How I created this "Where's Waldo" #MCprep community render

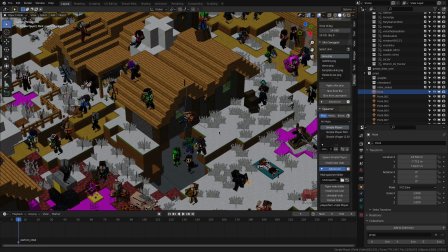You'll see that I have a point light over over here.
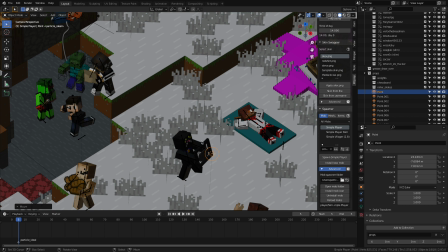So in this case, I just want to brighten this character up a little bit, not acting as like a major source of lighting, but just a little bit to give them some
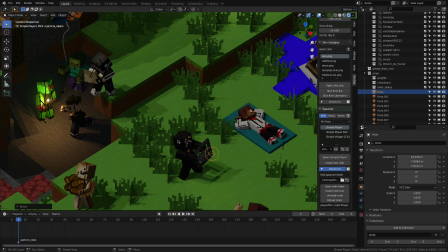contrast, because in this case, the Kind Kitten skin is a little bit dark, and so I needed to have this light to kind of help with that.
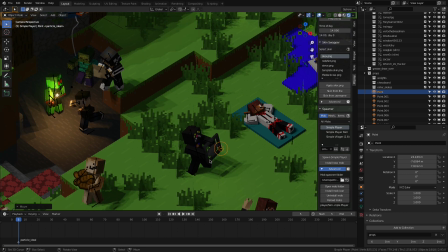And if you weren't sure, he's actually carrying a steering wheel. That is a reference to the game project he and I are working on. You know, little hint, little crossover there.
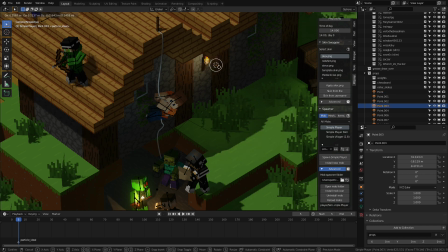In other cases, I added additional lights next to some of the lamps because I chose not to actually mesh swap the torches, just to avoid dealing with the particles and other things kind of like that.
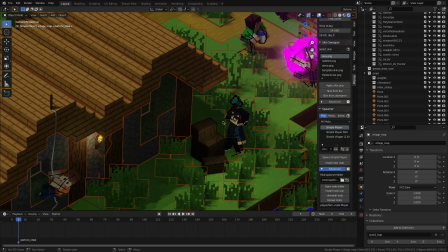And yeah, there's a few other areas where I just had to add some additional lights.
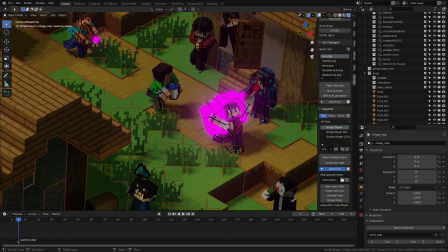So even over here with the fire, again, I'm just gonna move my frames back and forth one just to reload the animation there. But on top of the actual lights that come with the fire collection, I added another area lamp just on top just to brighten up a little bit more.
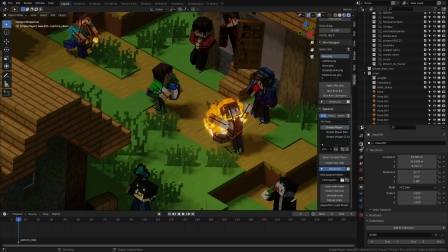And then you'll see even with Eevee, I was a little bit lazy with the compositing here. I just used the bloom option to give some glow to some of the brightest areas of the image, so that kind of comes through naturally.
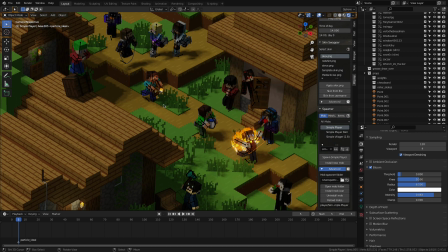Same goes for anywhere else that there's really kind of this bright light. And yeah, that's pretty much the way it went.
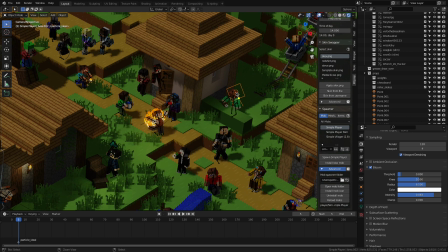So like anywhere that I just felt like it was a little too dark, it wasn't a little bit clear to see what was going on, I just added an area lamp if I want it to be nice and diffused,
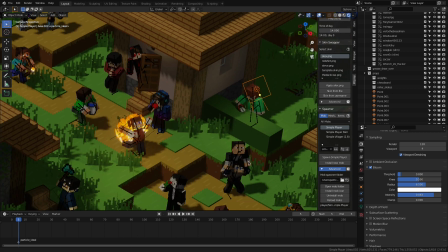or a point lamp if it's supposed to be a bit more of a point light. And then another thing I made a point to do is to make sure that the characters were recognizable. And what I mean by that is that they are facing towards the camera. You can see their face. No one's basically turned around looking in the opposite direction.
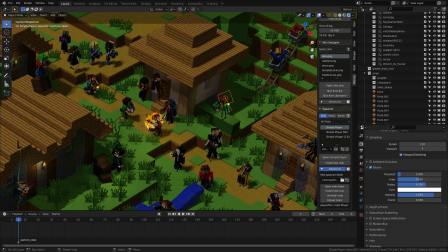There's a couple cases where maybe their head's turned a fair bit, so it's not too easy to see their face,
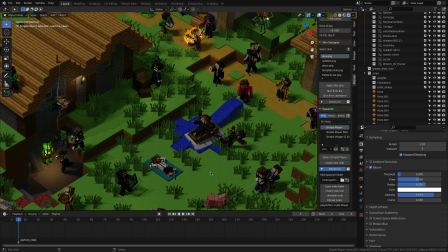but at least is forward facing, trying to get the spirit of the, you know,
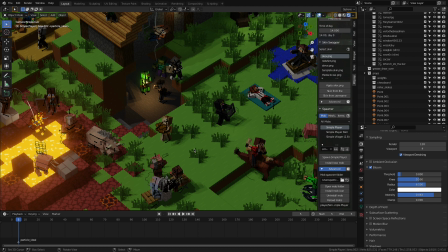where's Waldo or where's Wally if you're not in the US. I think that's what you say.
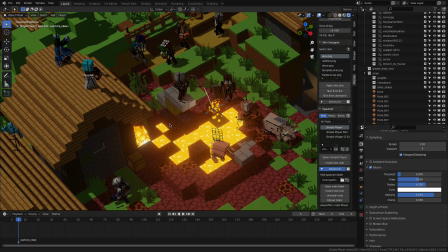So that's kind of the idea there. So even like here, I had to kind of like compromise a little bit.
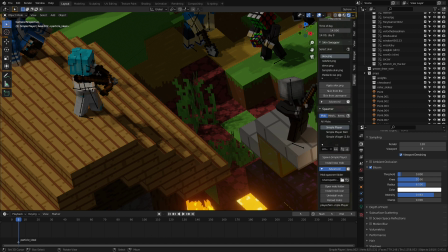Like I wanted this character to be facing towards the portal and everything over here. So they're turned, but still turned a quarter towards the camera so you can see their face to make it recognizable.
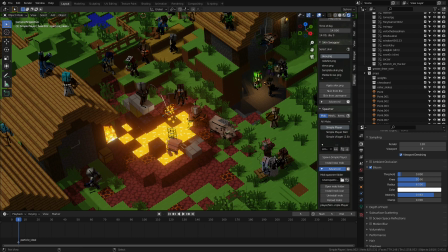And that's pretty much it. Like I said, it's just going through, adding new rigs, adding custom models where needed, you know, like the steering wheel over there,
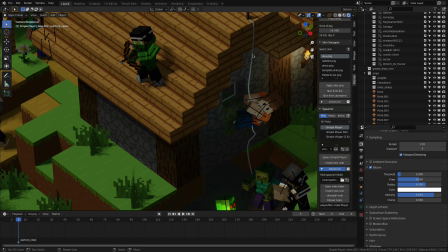or in the case of this climber over here, I ended up just creating a curve object and then adding some bevel to it. And, you know, just going case by case, rig by rig, just setting all those things up.
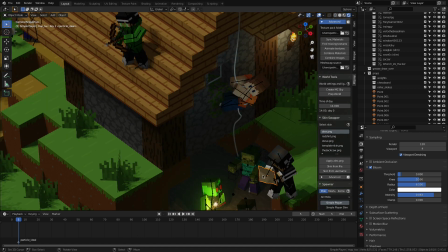I think over here I had to custom import, like find the actual map image and then use item spawner to then add and then parent it.
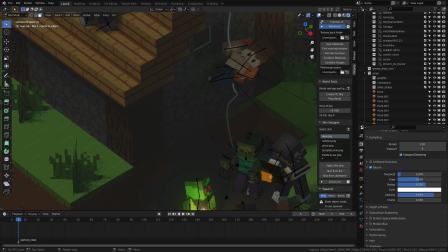And then I think I added a little bit of a shape key to, or maybe I just manually edited the faces to give it a little bit of a wrinkle there.
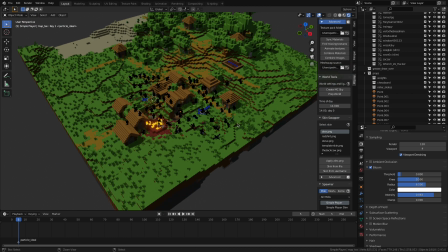But yeah, just going through one by one and just setting this all up. And as I went along, like I said, always making a point to just kind of increment my work.
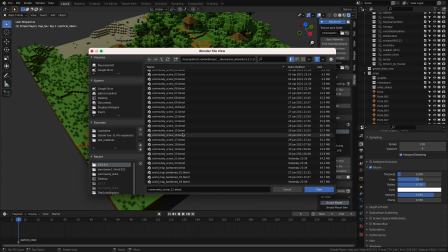So I can always go back if I ever lost work or couldn't find something I did, I could always go back and look at that. And you know, it's also just nice to have a snapshot of these things. You can also see how long I've been working on this for. So April 2nd all the way through June. Wasn't working on it continuously, but
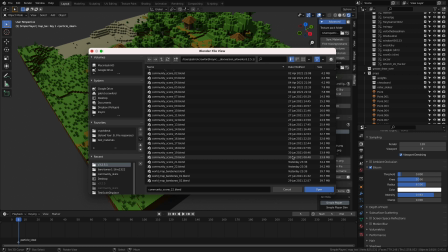yeah, it's something that I probably procrastinate a little bit more than I need to, given the amount of work that it actually ended up taking. But nonetheless, I'm very excited for the community render to be out.
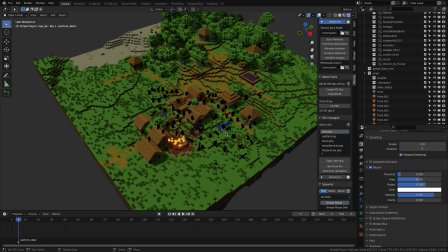I'm happy that I'm able to share the files with you all. Definitely give it a download, give it a try, sharing the link down below again. And let me know if you like this kind of walkthrough. I didn't do that much planning for it. I'm just kind of speaking pretty raw here.
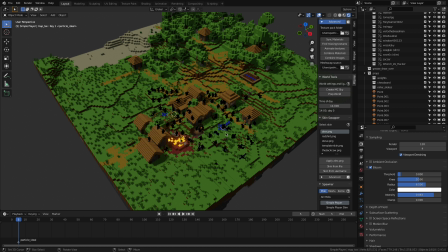So if you find this helpful, let me know. If you prefer the other style tutorials that take a little bit more planning and so forth, you know, that's fair too. Just let me know what you think. As always, thanks for your time and keep on blending.